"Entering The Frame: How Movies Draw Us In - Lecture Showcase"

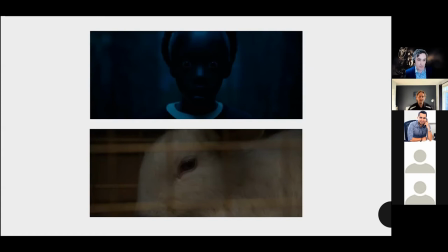So the film in this sequence gives us a concussive juxtaposition between two close-ups of Adelaide staring straight at the camera and we assume at her double and the rabbit forcing us to ask what the connection between these images might be.
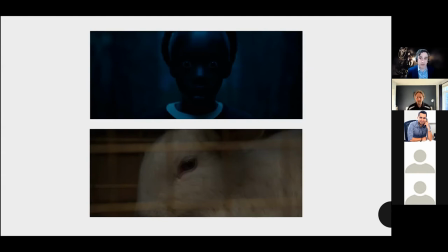How is the young girl and her horror at this discovery of a double in the funhouse mirror similar to the rabbit. What does it mean for both these figures to return our gaze looking directly at the camera? Some of you might be thinking of another famous story with a white rabbit as its starting point.
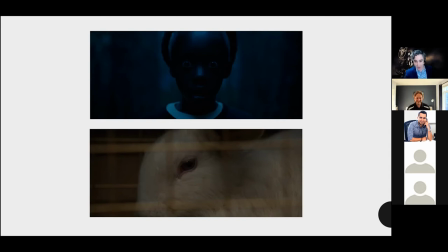I don't know if I can see the chat here but uh anybody want to throw into the chat a famous story with a white rabbit in it? Oh there's the chat I can see it. Alice in Wonderland fantastic all right that's exactly right um
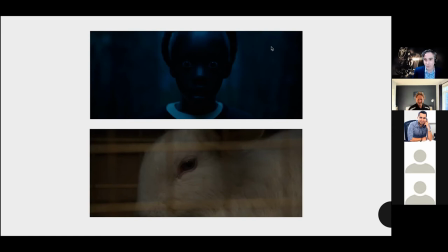let me just close that so uh we might here think about how Adelaide like Alice travels through the looking glass the mirror in the film's opening sequence here right it's a very sort of obvious connection potentially to make between these two texts and
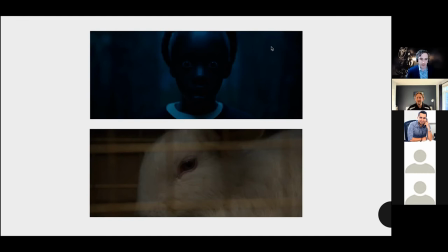indeed us is frequently interested in this idea of the mirror as kind of access into an alternative world.
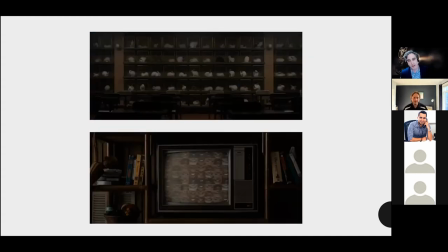So the film invites some early answers to these questions about the connection between Adelaide and the rabbit by asking us to make connections between disparate elements of the opening sequence. The camera's backward tracking shot from the rabbit,
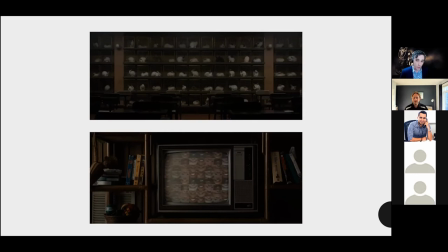which forms a kind of counter movement to the opening forward tracking shots towards the TV and towards Adelaide reveals this rabbit to be one of many rabbits encaged in what looks like an abandoned classroom. We cannot help, I think,
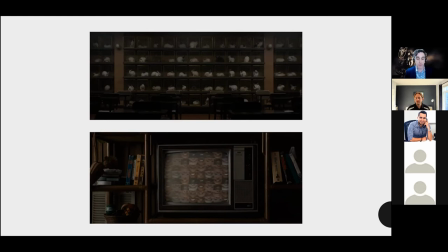but connect this to the opening images of multiple faces and multiple eyes and teeth in the advertisement for Hands Across America. So I think what we're doing here is establishing a kind of visual rhyme between these two images. The advertisement uses this multiplication of bodies to suggest a vision of national harmony,
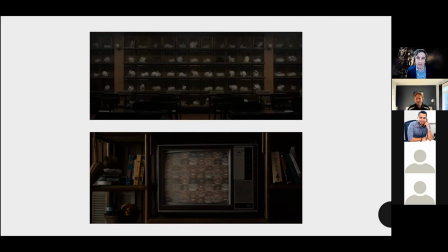a fantasy of Americans bound together, kind of the melting pot. It's the same message as the film's title, which might refer both to a collective us and to the US, the United States. The image of the rabbits, however, as a kind of double or doppelganger for the advertisement,
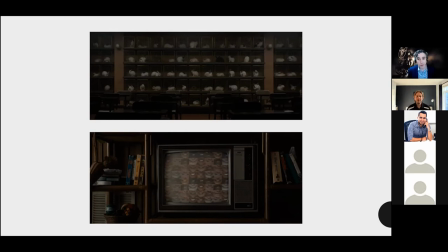suggests a different kind of binding, a multiplication through forced breeding and entrapment. The film will later reveal that these rabbits are the food of an underground army of doppelgangers, but in this opening sequence they remain unexplained, so that instead by a process of uncanny juxtaposition,
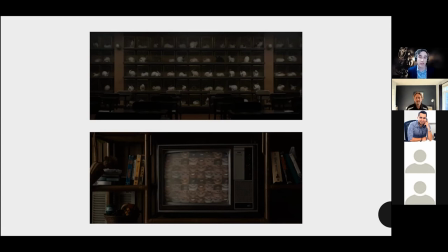they work to suggest a disquieting haunting of an American fantasy of national unity.
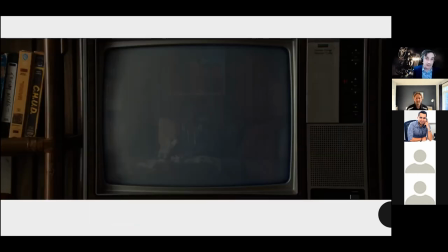So where us, like Casablanca and Mad Max Fury Road, uses the cinematic language of camera movement and continuity editing to draw us into the experiences of the main character, Adelaide Wilson, it also reminds us of our own invisible presence as viewers,
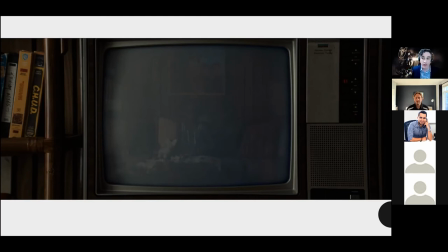possibly passive, potentially active, in the construction of this film world. The opening sequence of Peel's film asks questions about the role of the audience. We, like Adelaide, are a reflection on the screen, like the reflection of the doppelganger in the funhouse mirror.